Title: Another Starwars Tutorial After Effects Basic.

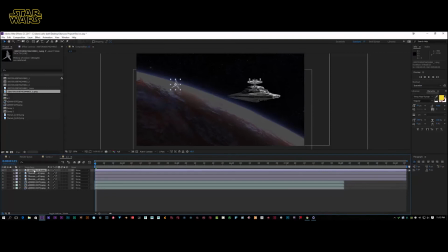12:19 And what we're going to do is we're going to control two more times, Control D, one, two, so that will give us three TIE fighters, and we can just put them in sequence wherever you want on the comp. It's in basically entirely up to you.
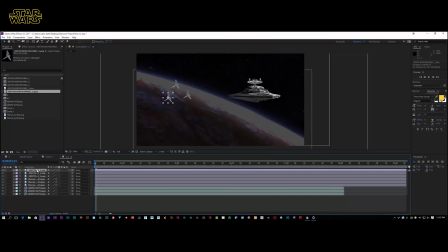12:34 So select the first one, and then hit shift, hold down, press P on the keyboard. This is going to give us a position. Hit the stopwatch, move it over until you get to
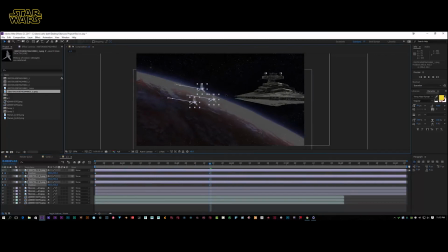12:48 about there, and then get your TIE fighters and drag them off the screen like that. And then what that's giving you is the TIE fighters flying off the screen. Now, to make it a little more interesting, you can
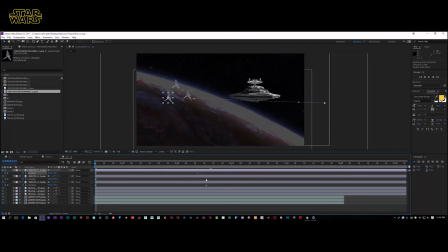13:03 select at one keyframe at a time and put these TIE fighters in various order. So basically what that means is they're going to move differently to each other, like you just see, and it's not going to be as boring like if they all move in sequence.
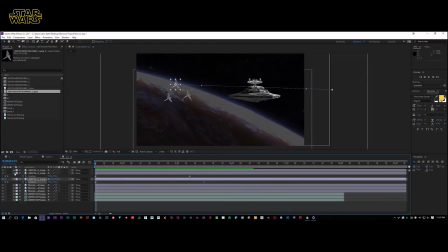13:18 But yeah, that's just giving you a nice little sequence, shall I say, for the TIE fighters. I don't look too bad. Okay, so we're still getting a bit of see-through on the old ship, so I'm going to open up transform.
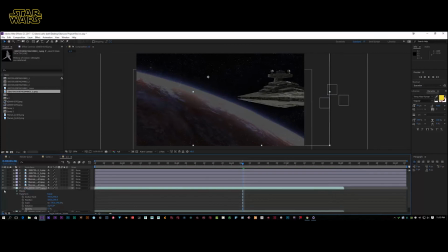13:38 I'm going to bring the opacity down on that, and what we're going to do, guys, is we're going to add a blur to our X-Wing fighters very quickly, our little ships here. So I'm going to select the first one, hold down shift and make sure they're all selected, right click, go up to effects.
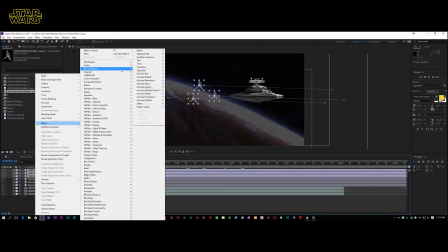13:58 We're going to go to blur and sharpen, and let's go to
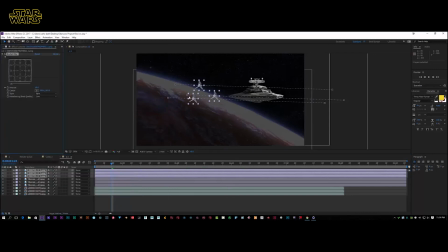14:05 radial blur, or let's go to radial blur, like so, and it's giving it a nice blur, and leave it at that. And then what we're going to do is we're going to make sure all three of our motion blurs are selected and switch motion blur on. This can be a bit
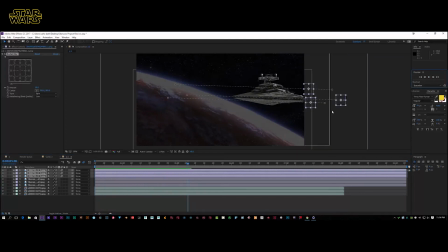14:21 intensive on the old GPU, but that's going to give you a nice blurred out, right, they're moving really fast. And you can reduce the amount of blur if you come up to here and just remove it down to about 5%, and as you can see, it's got a nice bit of blur as the
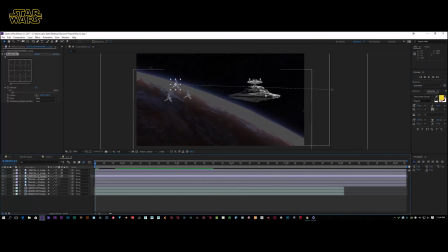14:42 ship moves, shall I say. And you can, if you want to, add a bit of motion blur to the actual Star Destroyer, but don't see the point in that. I think it'll look a bit crap, to be perfectly honest, if you did that. But this is not looking too bad. So let's create a new adjustment layer.
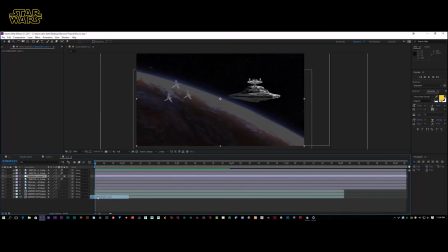14:59 Okay, and then let's just put that on top.
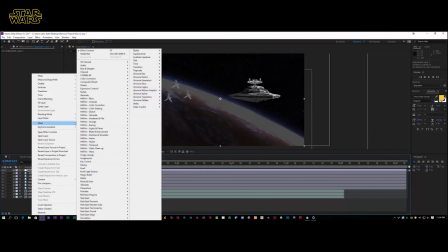15:04 And then we're going to go to effects, and we're going to go to curves. Sorry, color correction,
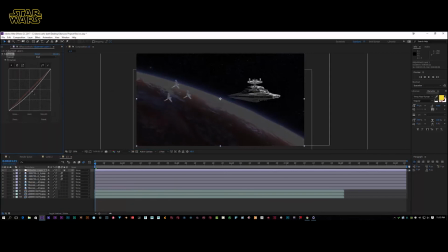15:10 and we're going to go to curves. And this will allow us to play with the color correction. If you want to do your color correction in After Effects, it's entirely up to you. But it's going to allow us to grade the footage, sort of bring it down a bit,
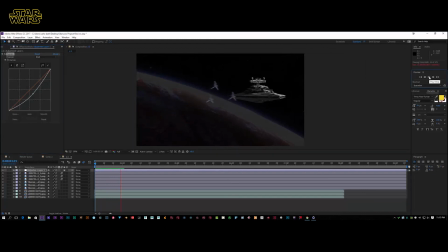15:27 so we've got like a really sort of nice sort of cinematic look. Now it's entirely up to you how you want to color grade your scene, but you can add quite a few grades on this adjustment layer.
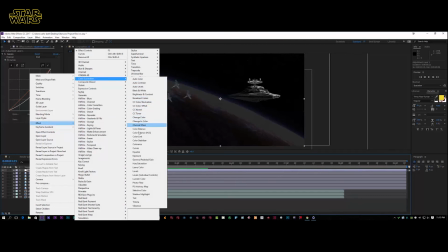15:42 So we go to color correction, you can go to where is it, hue and saturation, and you can play with your hue.
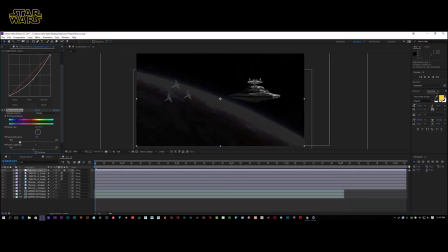15:51 If you just bring that down, it's going to give you that more sort of dead tone, so it's not as colorful. Oh, I didn't want to do that. But when you take it into Premiere Pro or Final Cut, it's going to give you a lot more options for grading when you've actually finished
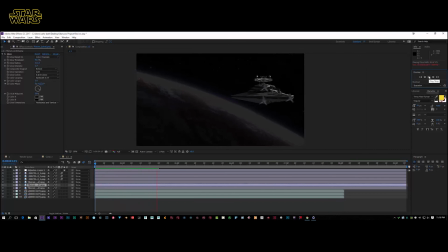16:11 the actual or finished what effects you want within your production. So that is basically it, guys. That is done, and that is ready for grading. It doesn't look too bad at all. So that's basically it. You just play with the color grade as you see fit during editing.